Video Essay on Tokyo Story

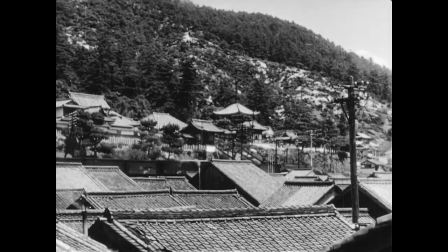0s
Hi, my name is Timothy, and this is a video essay on Tokyo Story. When I mention Japanese cinema, what do you think of?
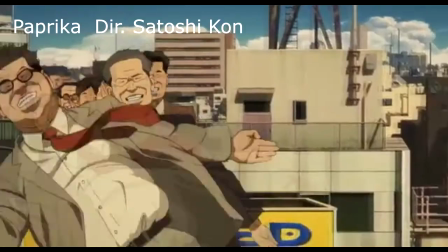8s
Yakuza films? Anime? Samurai films?
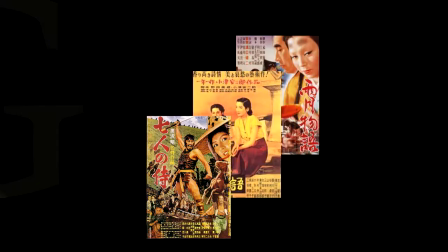14s
Well, for me, I often think of the golden age of Japanese cinema,
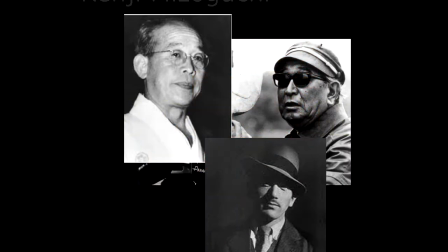18s
specifically the period where three great filmmakers led the way in furthering the arts of filmmaking.
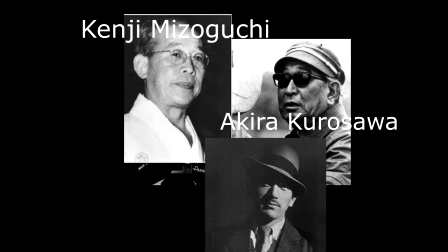24s
Today, I will be focusing on my personal favourite of the three, his name, Yasujuro Ozu.
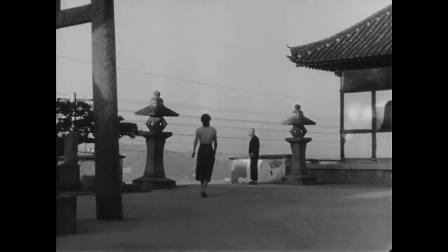31s
In the year 1953, Ozu directed what many considered to be his masterpiece, Tokyo Story.
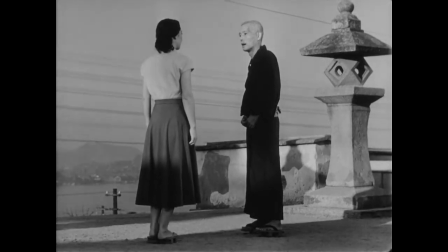38s
Written by Ozu himself and his frequent writing collaborator, Kogo Noda, the film stars Chizuro Ryo,
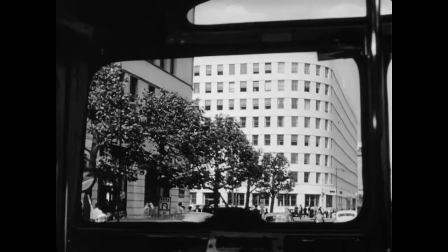46s
Chieko Higashiyama and Setsuko Hara, with a minimalistic plot about an aging couple who travels to Tokyo to visit their children,
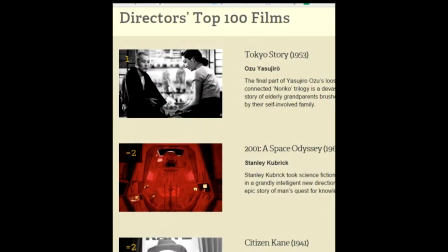55s
the film has worldwide acclaim and was voted in the director's Sight and Sound poll of the year 2012 as the greatest film of all time,
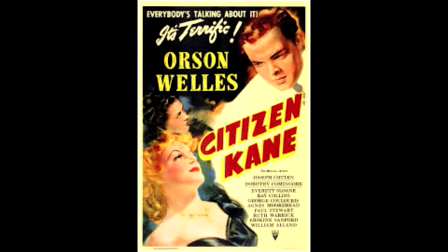64s
surpassing that of Well's masterpiece Citizen Kane. Now why is that so?
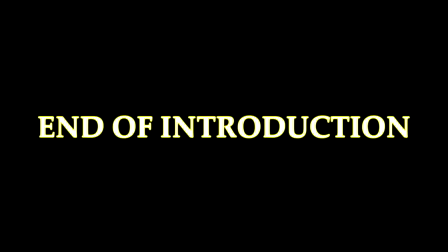70s
Well let's take a look.
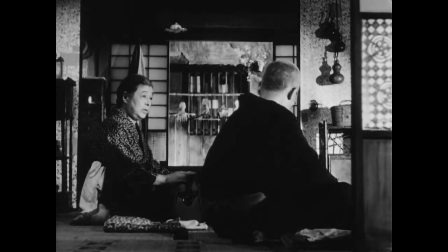74s
Firstly the use of the camera in the film is very unique, breaking most traditional Hollywood conventional methods of cinematography.
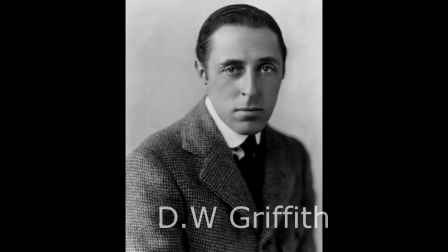81s
It remains uninfluenced by the father of film himself, D.W. Griffith, which emphasizes on subjective cinematography.
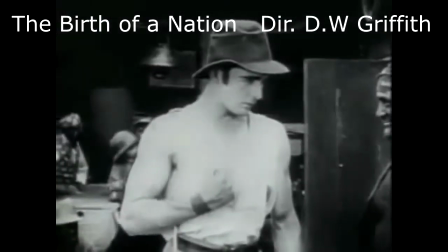89s
However, Ozu's own form of cinematography is very plain and simple, lacking the grandiose tracking shots and subjective angles.
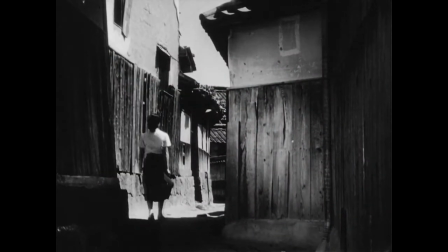98s
Instead, he often shoots from a very low angle, which this form of shooting is coined by critics as the tatami shot.
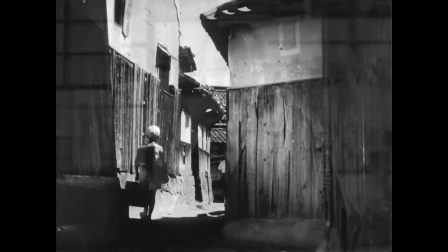106s
Through this, Ozu further emphasizes on the composition and framing of the camera.
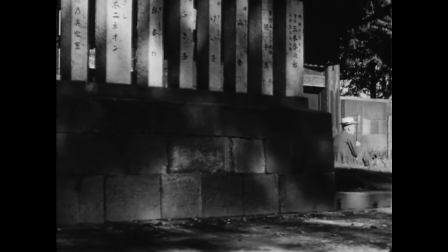112s
Also, very rarely does the camera move. In the entire film, the camera moves only twice.
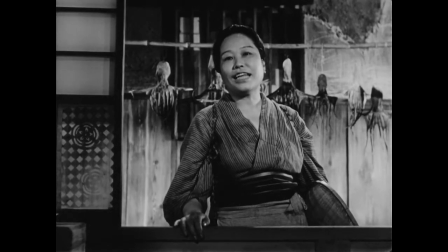119s
And instead of the industry standard of over-the-shoulder shots for dialogue,
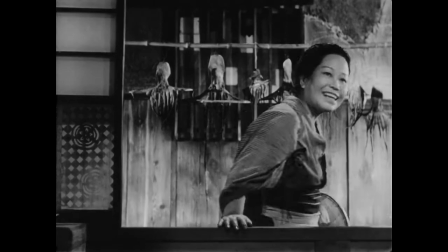123s
Ozu uses frontal medium head shoulder shots, with often mismatching highlights.
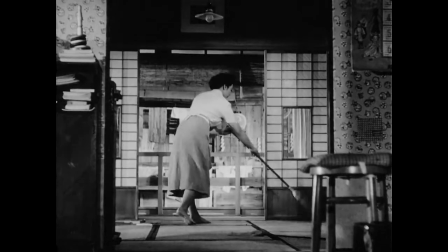130s
Ozu's composition is simple but profound.
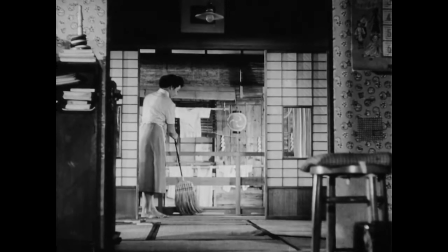133s
In the film, he shoots within narrow confines, placing his actors in the background and the set in the foreground,
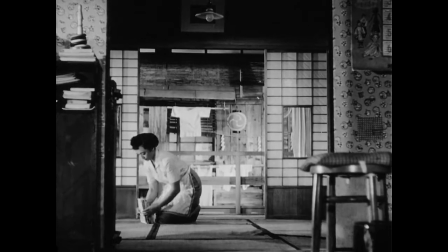140s
placing emphasis on the household instead of the characters, showing the simple daily lives of the characters as they clean up the house,
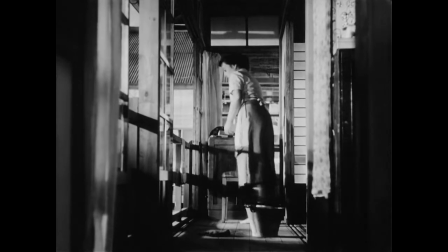148s
walk, etc.
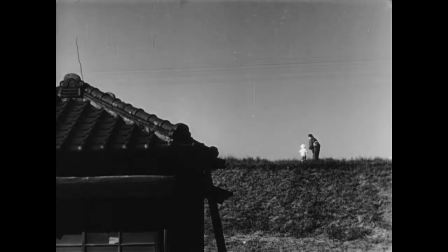149s
He often shoots from a medium or long shot, and very rarely with a close-up, showing the audience or the characters together and how they interact with one another, rarely highlighting certain actions or expressions of the character for dramatic emphasis.
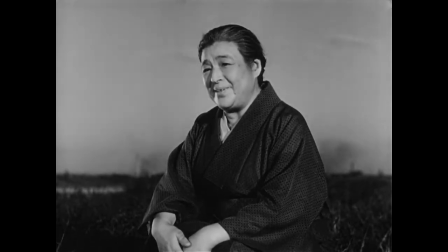164s
He places his faith in the audience that they will be intelligent enough to catch the small actions and
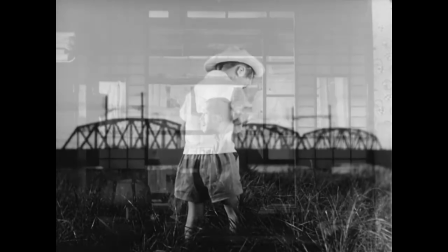170s
interactions and understand the objectives and goals of the characters without the use of subjective shots.
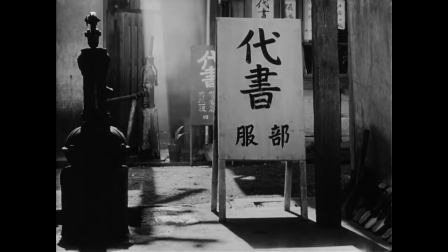178s
Within the film, rarely are dissolves, wipes, or even fades used as transitions,
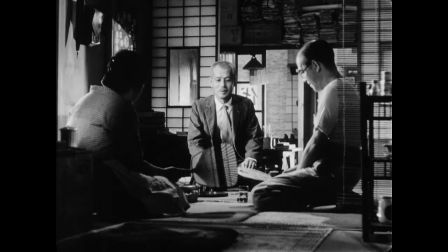185s
and only cuts are used to transition between the scenes.
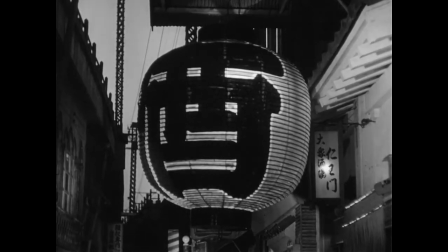190s
Ozo uses shots of environments, like a lantern or a view of the sea, something mundane to introduce the audience to the next scene.
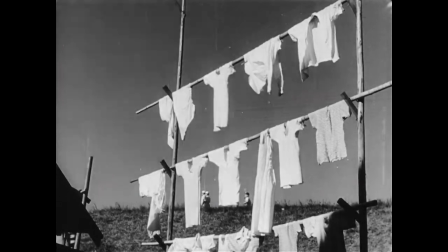198s
And unlike most conventional Hollywood dramas, which make use of overwhelming dramatic music to emphasize the emotion of the character.
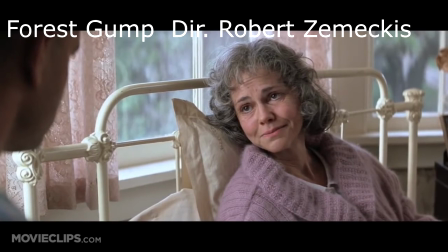206s
In Tokyo Story, many dialogue scenes lack any score, with music only used during scene transitions.
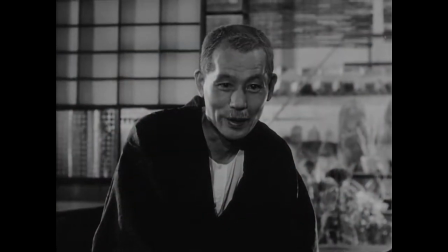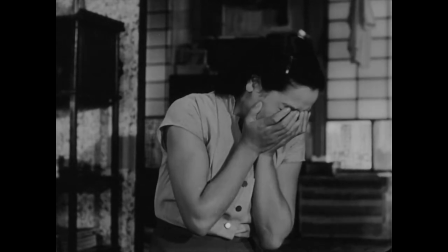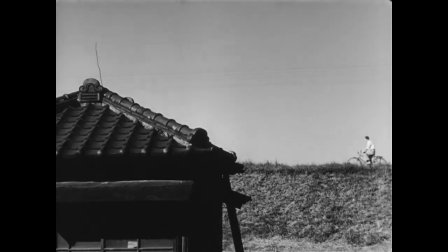227s
It is also worth noting that Ozu enjoys using the rural thirds, employing them in his long shots and transitional shots.
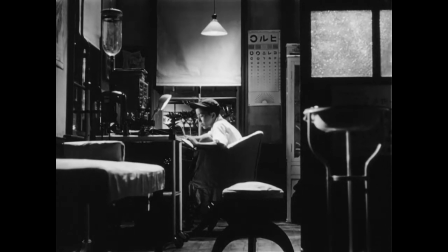234s
Through this, he adds much more depth in his shots, truly making every frame in the film a painting.